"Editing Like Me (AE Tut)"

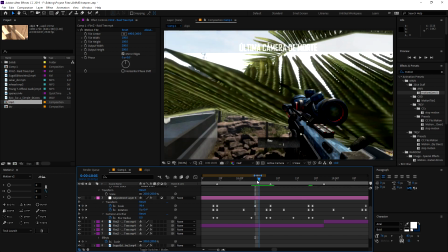You want to move it a couple before, because then it'll kind of flow out nicely.
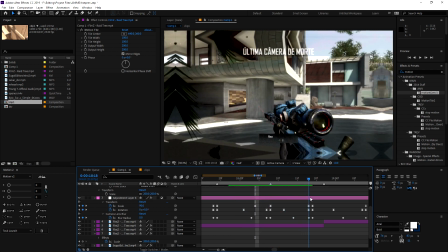And then on the clip you'll see that it stays like that.
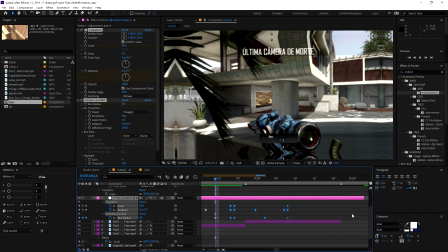That's what we want. We're gonna actually move these down some more. This one will stay here,
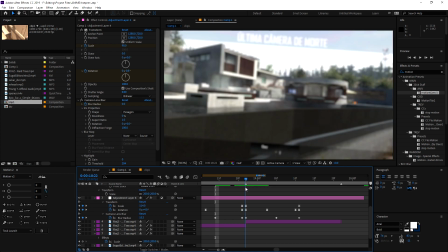and once you get back to the normal beat, you want to just put it back to 114 or whatever right away, and you can add some sort of blur if you want, like a twitch. I usually do twitch. You'll see that in a second.
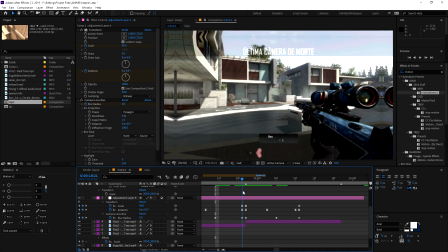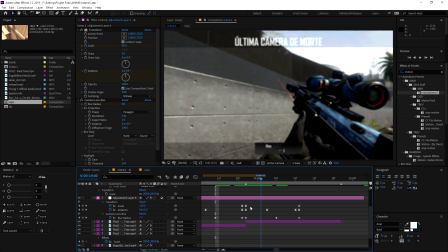Or you can add some kind of glow effect. That usually helps. That's what you saw in the preview.
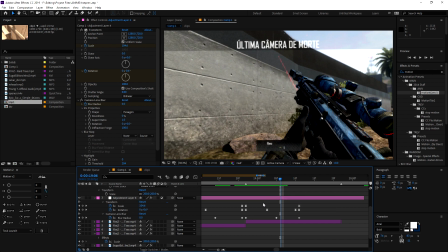Just make sure you spread these out, these top ones, because this will give your
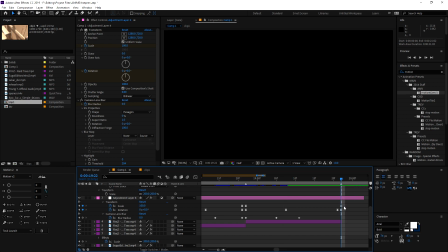clip constant movement, and that's what you're wanting. Put it back one frame. And then when you switch to your scene here, which I'm not going to record right now because I'm lazy, it'll make it look all nice.
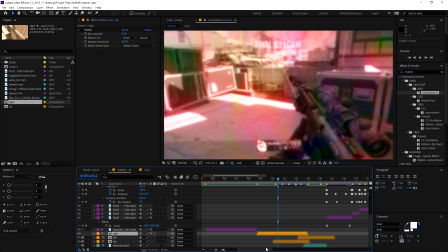Okay, so I'm actually going to add my Twitch now, just so you guys get a feel for what Twitch will look like on the shot.
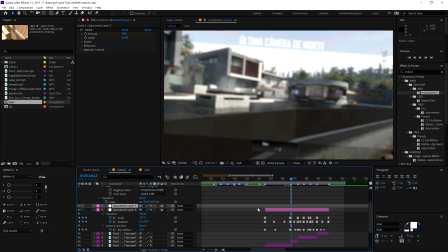So you can just click that, because it'll go on top then, Control V, and find the frame with this beat. So I usually set mine to 75. I keyframe the amount, and then I set the speed to 50.
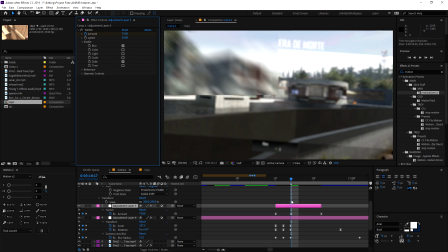I enable blur and slide, because that just makes it look good to me. Make sure if you're using a bigger comp that it fits.
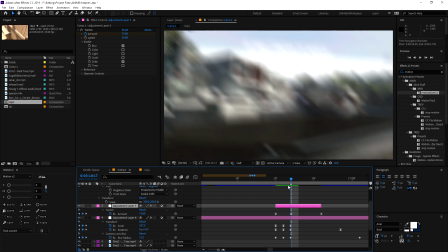Once again, Control Alt F to make it fit. And then this kind of just gives your shot more impact, and it gets rid of that ugly frame. So when I do my effects, thank you for teaching me this, Dan. What you want to do is you want to duplicate
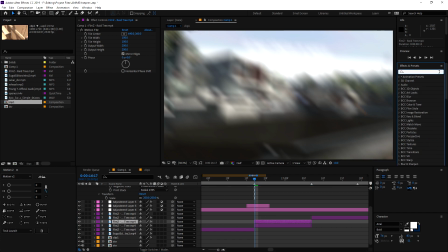that layer and try to throw your effect on top of the copied layer. So what I'm going to do is I'm going to look up BCC raise. I have to type it right, and I'm going to use Puffy for this.
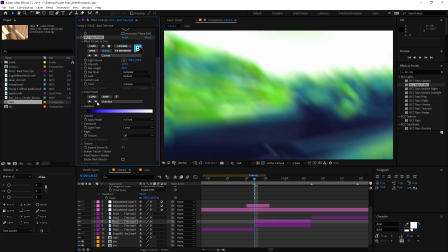What we're going to do is we're going to find a good color. I usually like blue or something with red.
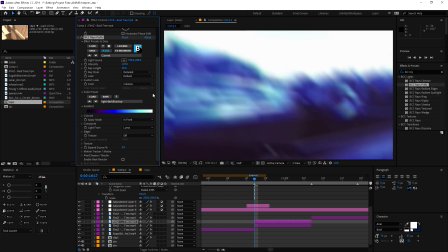Alright, so I actually like the blue on this.
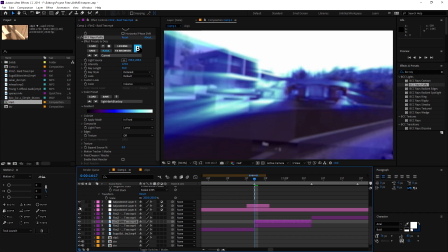What we're going to do is we're going to turn off this Twitch layer, because right now you can't really see anything, and you can turn off your pan crop layer.
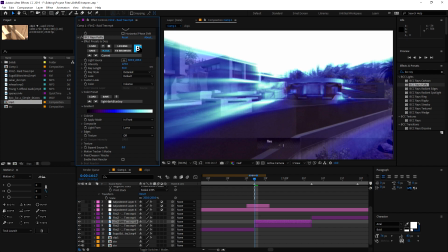We're going to move the light source to where the gun is going to be.
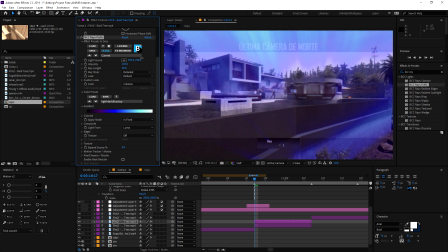So the gun is down here. We're going to decrease the length a little bit.
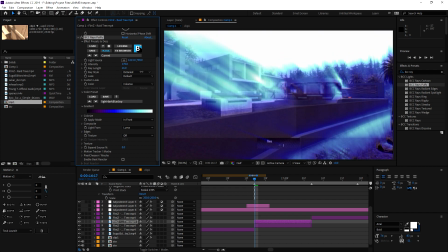You can also decrease the intensity, or increase the intensity and then decrease it, but actually, yeah, that's what we're going to do.
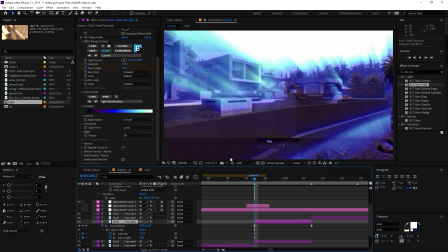So we're going to keyframe the length and the intensity. After we've keyframed those, we're going to scroll over to somewhere towards the end,
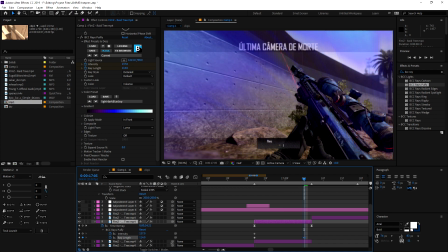and we're going to increase the ray length, so it kind of looks like it's coming off the gun.
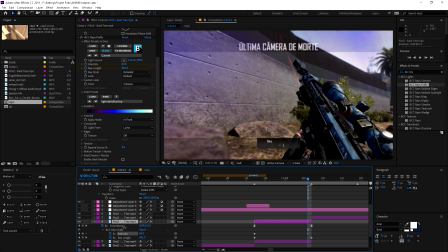Increase or decrease the intensity as well.
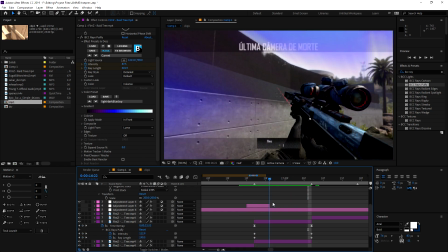and it kind of makes it look like the rays are coming off the gun and kind of disappearing.
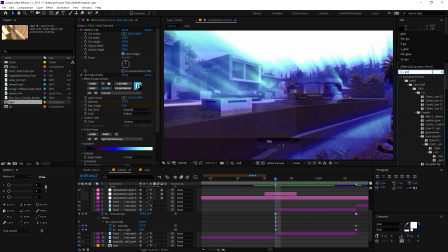And we're also going to grab a glow, so you can just go S_glow. We're going to throw that under there.
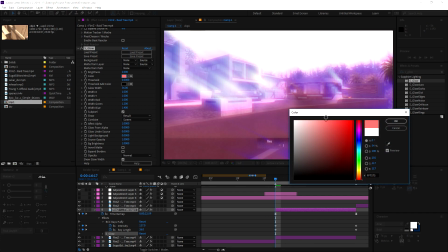We're going to change this to maybe like a pinkish, salmonish color.
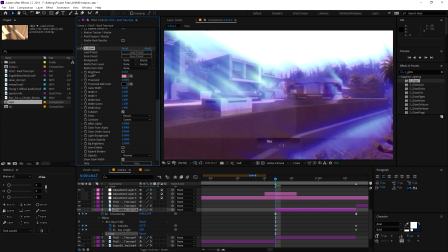Change the brightness, turn it way down, not too much though. Change the width, bring that up a lot. And then what you want to do is bring the threshold up just a bit. You can probably change the brightness a little bit higher.